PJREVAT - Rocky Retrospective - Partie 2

Mais alors que le film se déroule pas trop mal, d'un seul coup, on a ça !
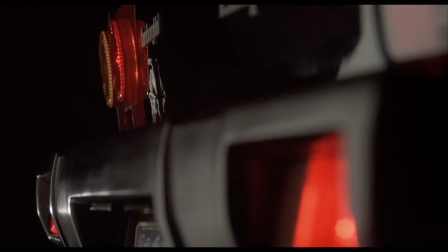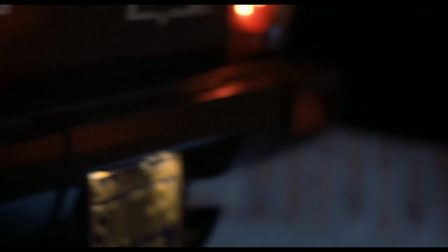n'est pas terrible et qu'elle a très mal vieilli, c'est que le film devient d'un coup une pub pour l'amborghini, un recyclage de séquences des anciens films pour faire croire que ça dit quelque chose sur son parcours,
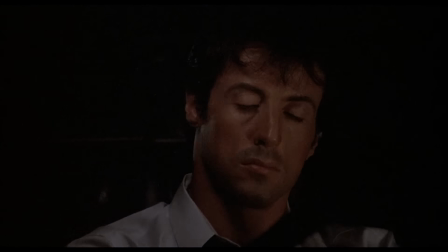et un putain de clip show qui ne mène absolument à rien, car Rocky ne prend pas de décision spéciale lorsque c'est fini !
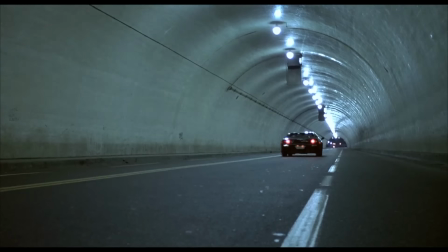Les paroles n'ont même pas vraiment de sens, elles parlent d'un combat qui en vaut la peine mais n'ont pas été écrites pour le film.
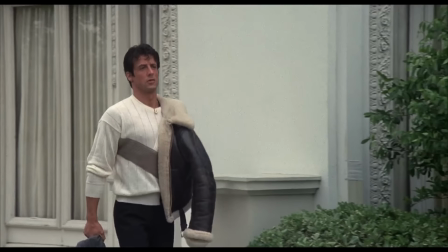Et quand je dis fini, c'est pour quelques minutes, parce qu'à partir de là, le film va enchaîner non pas deux, non pas trois, mais QUATRE séquences de musique d'affilée !
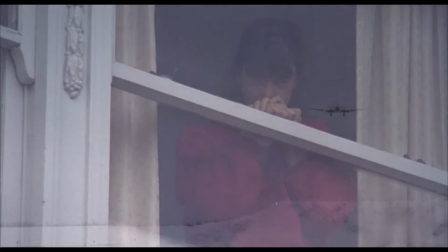En deux, on a une séquence Voyage dans la Toundra sur un nouveau thème de Survivor, Burning Heart.
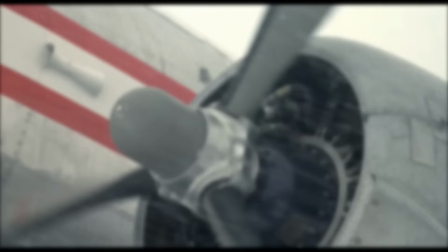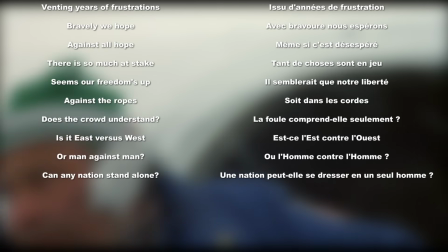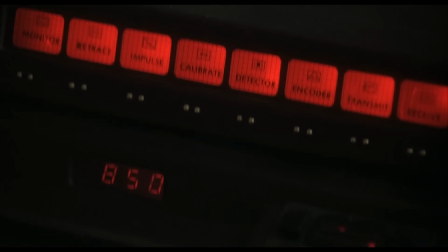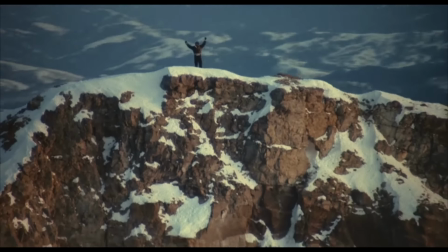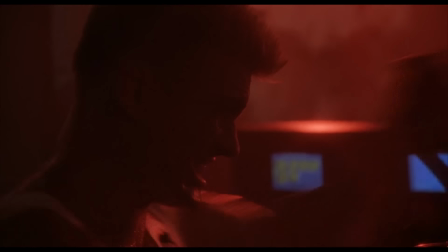Et puis les paroles c'est pas ouf non plus hein, elles ont été écrites pour le film, mais en gros ça se résume à je vais te péter la gueule, mais dit différemment avec plein de mots en plus.
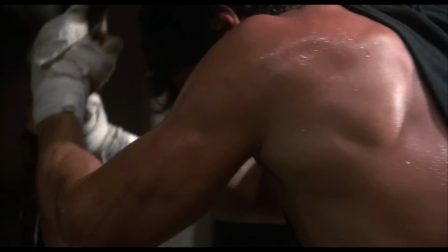Enfin en vrai ça passe hein, mais bon, 4 séquences de musique à la suite ça devient un petit peu lassant.
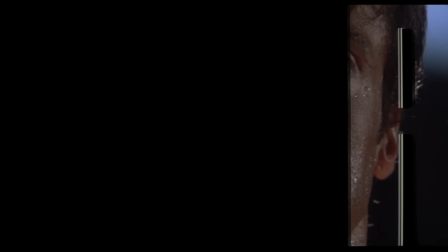Rocky V démarre à nouveau avec la fanfare de Gonna Fly Now, superposée au titre qui est cette fois transparent, comme pour nous dire qu'on va voir à l'intérieur de Rocky, au coeur de l'homme qu'il est au-delà du ring,
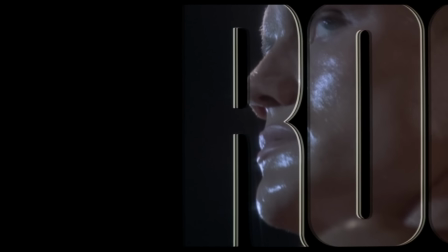parce qu'on va tout lui retirer, même le remplissage des lettres de son titre.
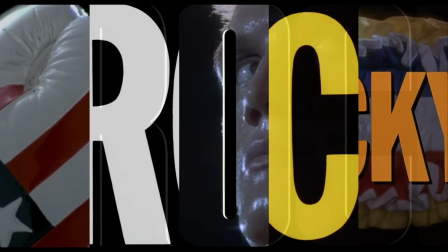D'ailleurs, les films avaient deux titres, le gros, sauf dans le 4, qui symbolise ce que Rocky appellerait sa réputation,
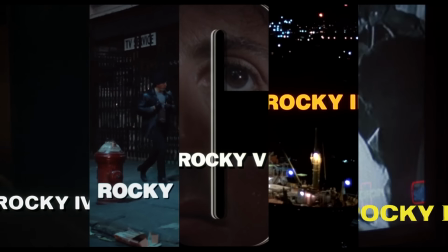et un petit, qui s'affichait pendant le générique et qui symboliserait l'homme simple de ses débuts.
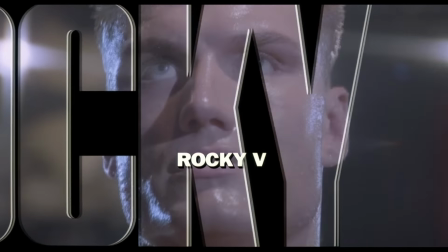Ici, les deux sont affichés en même temps, pour montrer que la réputation s'achève et que l'homme compte tout autant.
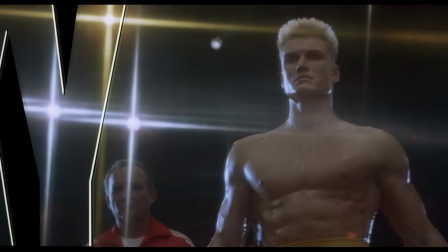Il contient quelques séquences mixées sur de la musique, mais la bande-son est très différente des anciens films.
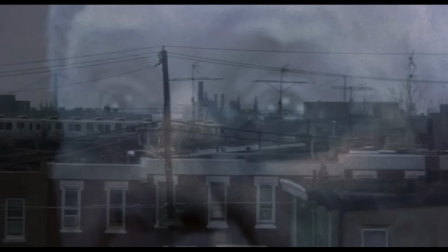Pour la première fois, la quasi-totalité est faite de musique pré-existante, même Gonna Fly Now n'intervient que pour quelques secondes.
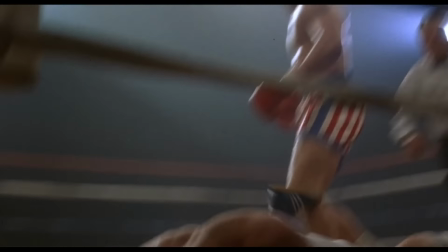Presque rien n'a été composé par Bill Conti, qui a à la place fait une sélection de titres hip-hop comme Keep It Up The Snap, ou Go For It composé par Joey B. Ellis.
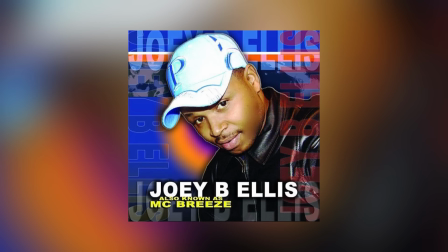Ce dernier est un rappeur de Philadelphie, aussi connu sur le pseudo de MC Breeze,
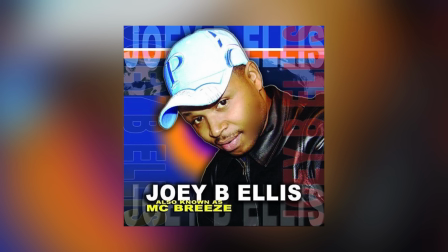qui aurait pu avoir une carrière internationale si le film avait été mieux apprécié et si une de ses chansons n'avait pas été interdite de diffusion à Philadelphie.
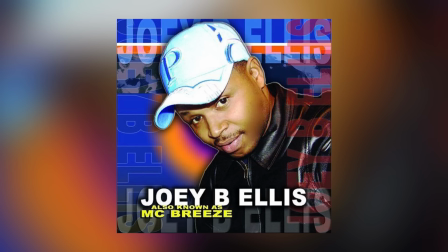Il a composé pas mal de musique qui habillent le film, sans doute pour faire ressortir le côté ghetto, mais n'a pas choisi d'adapter vraiment ses paroles au récit, ce qui réduit leur intérêt.
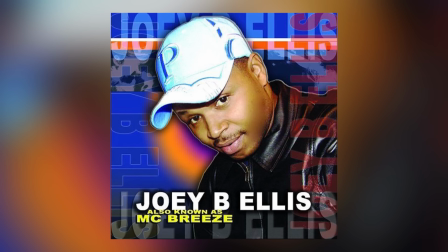Comme en plus, elles ne sont pas au-dessus de scènes très intéressantes, difficile pour lui de se faire remarquer en effet.
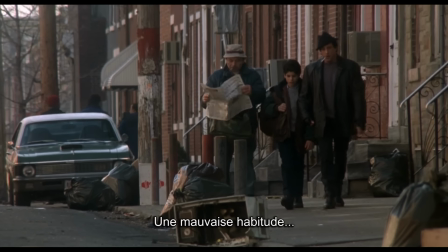The Measure of a Man, écrite pour le film et chantée par...
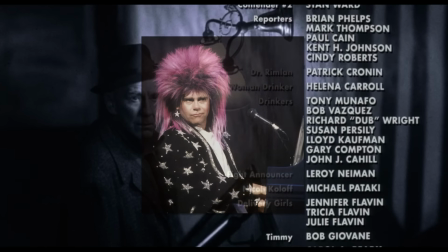Elton John.
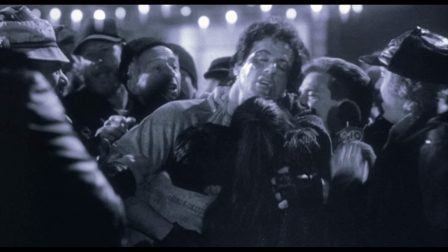Les paroles évoquent la façon dont Rocky embrasse son retour à la case départ, dans la rue, comme une opportunité d'explorer l'homme après avoir vu le combattant.
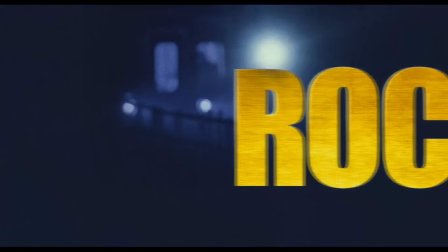Rocky Balboa, reprenant un flambeau qui n'avait pas été porté depuis 16 ans, traite la saga pour ce qu'elle est, une oeuvre devenue culte.
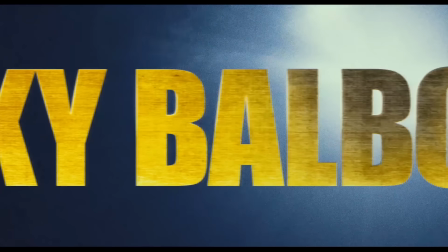Le titre, pour la première fois le nom complet pour montrer que c'est une légende, en lettres d'or, apparaît au-dessus d'un fond bleu velours, sur lequel apparaissent par flash les moments marquants de sa vie.
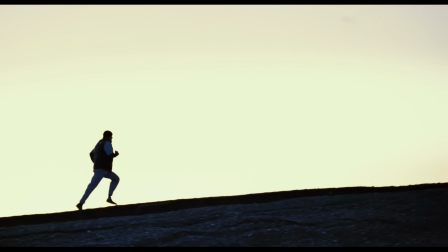Gun Of Line Howe a été réorchestré, de même que tout le reste de la bande-son des anciens films, et est utilisé dans son intégralité dans une séquence hommage au training montage du premier film,
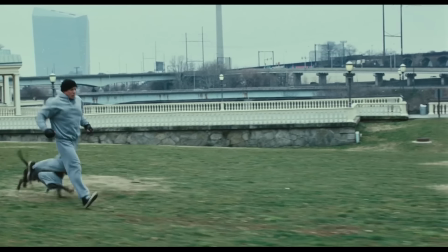du thème à l'entraînement sur des carcasses, aux marches du musée, même jusqu'à la couleur du jogging, et comme c'est la tradition depuis le troisième film, en parallèle avec la préparation de l'adversaire,
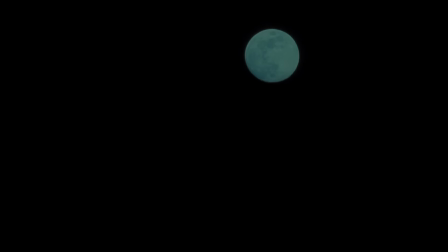Mason Dixon. Parmi les reprises, Take It Back de Frank Stallone revient sur le générique,
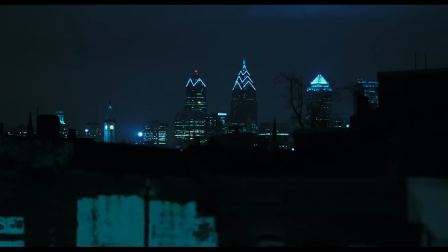symbolisant encore une fois que Rocky est toujours là où on l'a laissé, mais filme en même temps les changements qui ont eu lieu sur la ville de Philadelphie pour créer un contraste,
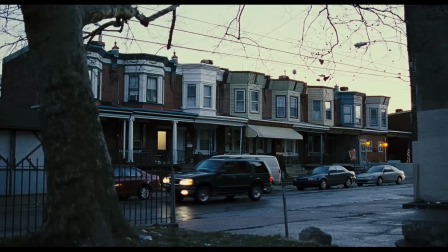montrer que le reste du monde a évolué, mais que lui traîne toujours aux mêmes endroits.